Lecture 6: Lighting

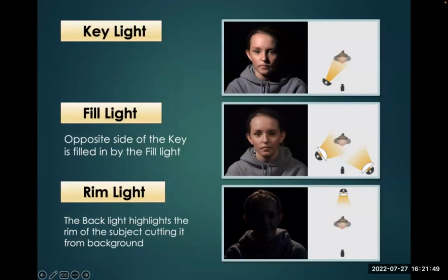(8:13)
When we combine them, key light, fill light, rim light, what we get is the best looking effect that we want. A rim light barely does any work, but combined with the others, it fills in a little bit and makes a more interesting image.
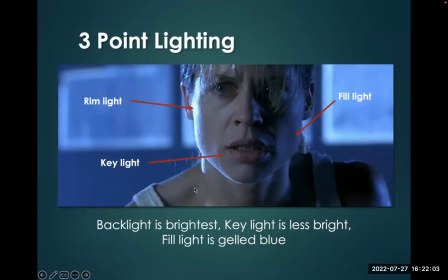(8:29)
Here we see from Terminator, we have a key light doing most of the work here. We have a fill light gelled in blue coming in on the side. And then we have a rim light that cuts her out and just gives us this little hot flare right here.
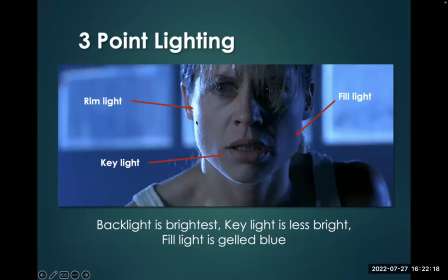(8:42)
And that makes for an interesting dynamic image. Look at that. Over the course of her face, there's darkness, medium tones, and brightness. And we can still see her eyes. We can still see all the emotion. But what we've made is a really interesting image for the audience to look at while she's talking.
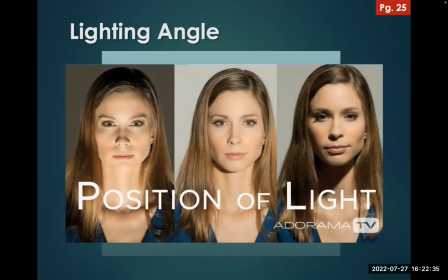(8:59)
So the angle of the light, the positioning of the light is going to make a difference to how the image comes out. Okay, so in this example, we have bottom lighting, straight on, sort of flat lighting, and then we have a lighting from above.
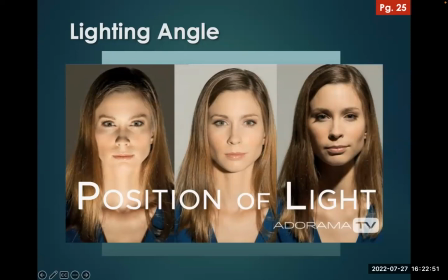(9:16)
And each time her face looks different. I mean, this is maybe the most romantic or attractive version we might use for a romantic scene. Here, she looks much more ominous, much meaner, and maybe we'd use this for an argument, or if she was the villain. So the direction of the light makes a difference. And you'll notice this, of course, in your own photographs.
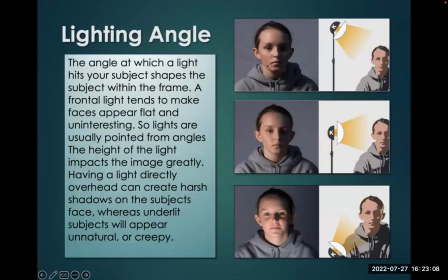(9:34)
So we have light from above, which is pretty typical. The sun's above. Most lighting units in a home are above. Sometimes you have light just from the side to create that split lighting look, make a person look a little duplicitous, separating their face into light and dark.
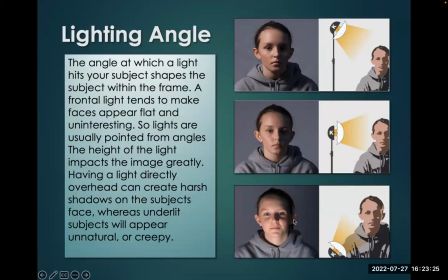(9:49)
We don't see a lot of bottom lighting because it's not flattering to the face. It creates odd shadows and it's not terribly natural, but it does have its uses. So the direction of the light will greatly affect the way the image looks. Here's more examples.
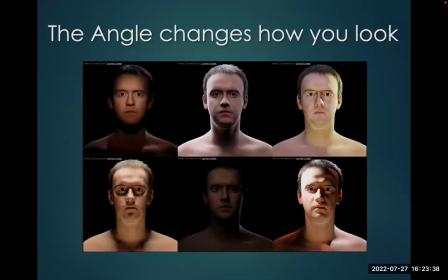(10:04)
Same figure, same shot, different lighting. The lighting affects the character, makes this person look very different depending on the effect that you want to generate. Is he scary or is he a nerd? The lighting can kind of determine that. Here's underlighting versus top lighting.
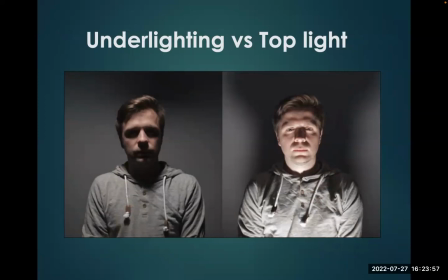(10:23)
Again, not so flattering to the face, but it can be useful, particularly in horror.
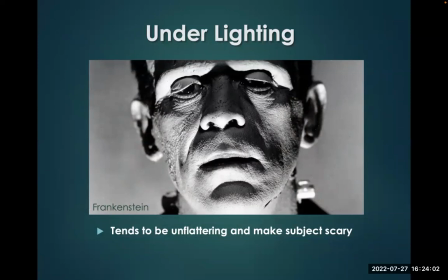(10:27)
This is from Frankenstein, and very effective for creating a monster look, the underlighting.
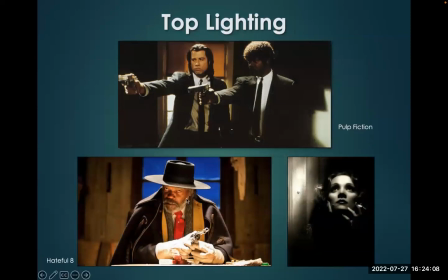(10:34)
Top lighting is used by some artists. This is Quentin Tarantino in a few of his films. This is Marlene Dietrich. She wasn't in a Quentin Tarantino film. Pulp Fiction, you can clearly see the lighting's coming from above. Television does a lot of top lighting. We see the light hitting his hat, but notice his face is also lit.
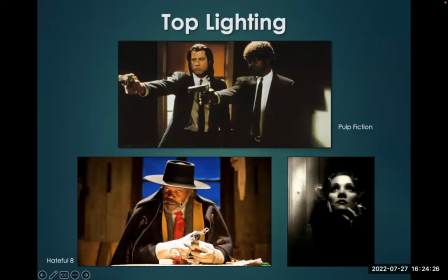(10:51)
Now that's not coming from that light. They put some other light so that we can make sure we can see the actor. That's another job of the DP. Sure, you want to paint a beautiful image, a somewhat realistic image, but we still got to be able to see the cast. So we're going to put a light on his face there underneath his hat.
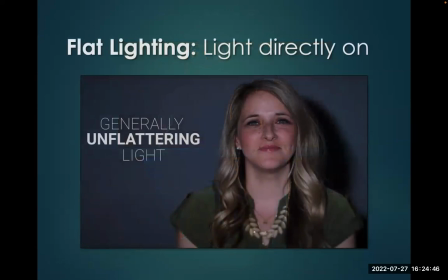(11:10)
So flat lighting is when the light is directly above or right next to the camera, and it creates kind of a flat look. A lot of your photographs that you might take with your cell phone, because the flash is right next to the lens, creates this flat look.
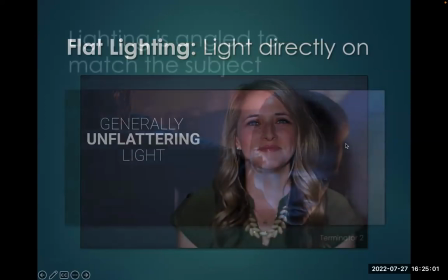(11:25)
Not the best look, and we don't see this a lot in film because it's generally unflattering. Lighting is angled to match the subject.
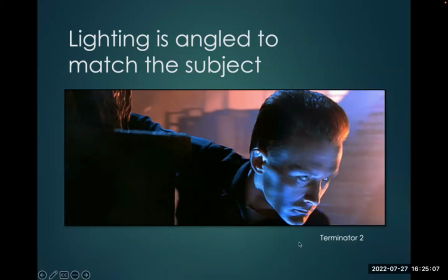(11:33)
Here you see the orange light coming in on one side, the blue light coming in on the other. This is a murderous robot in Terminator 2, so the color and the look really match the character.
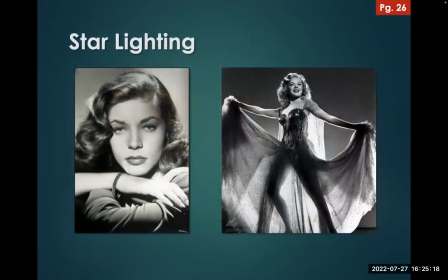(11:43)
That's another thing DPs do, is the lighting matches the character, or it matches the star. In old Hollywood, we saw a lot of glamour lighting or star lighting, particularly for female stars, that really made them look as beautiful as possible.
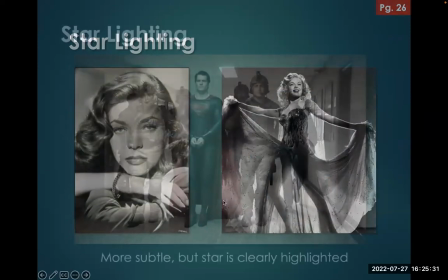(11:58)
But in the modern day, we see it less.
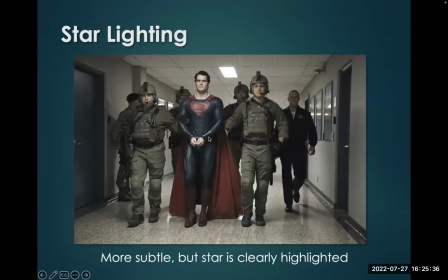(12:00)
But here we see an example, a very subtle example of star lighting, where in this shot, clearly Superman is better lit than any other figure. And the ones in the back just start to fall off into gray. They're not important. The shot is Superman getting arrested.
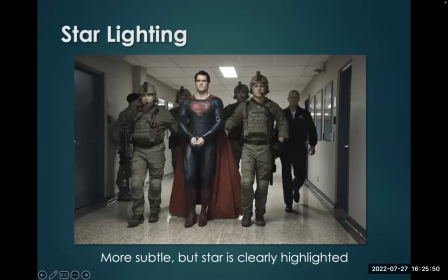(12:15)
Notice how the light is beaming off even a dark costume. Okay, so the DP also wants to guide your eye.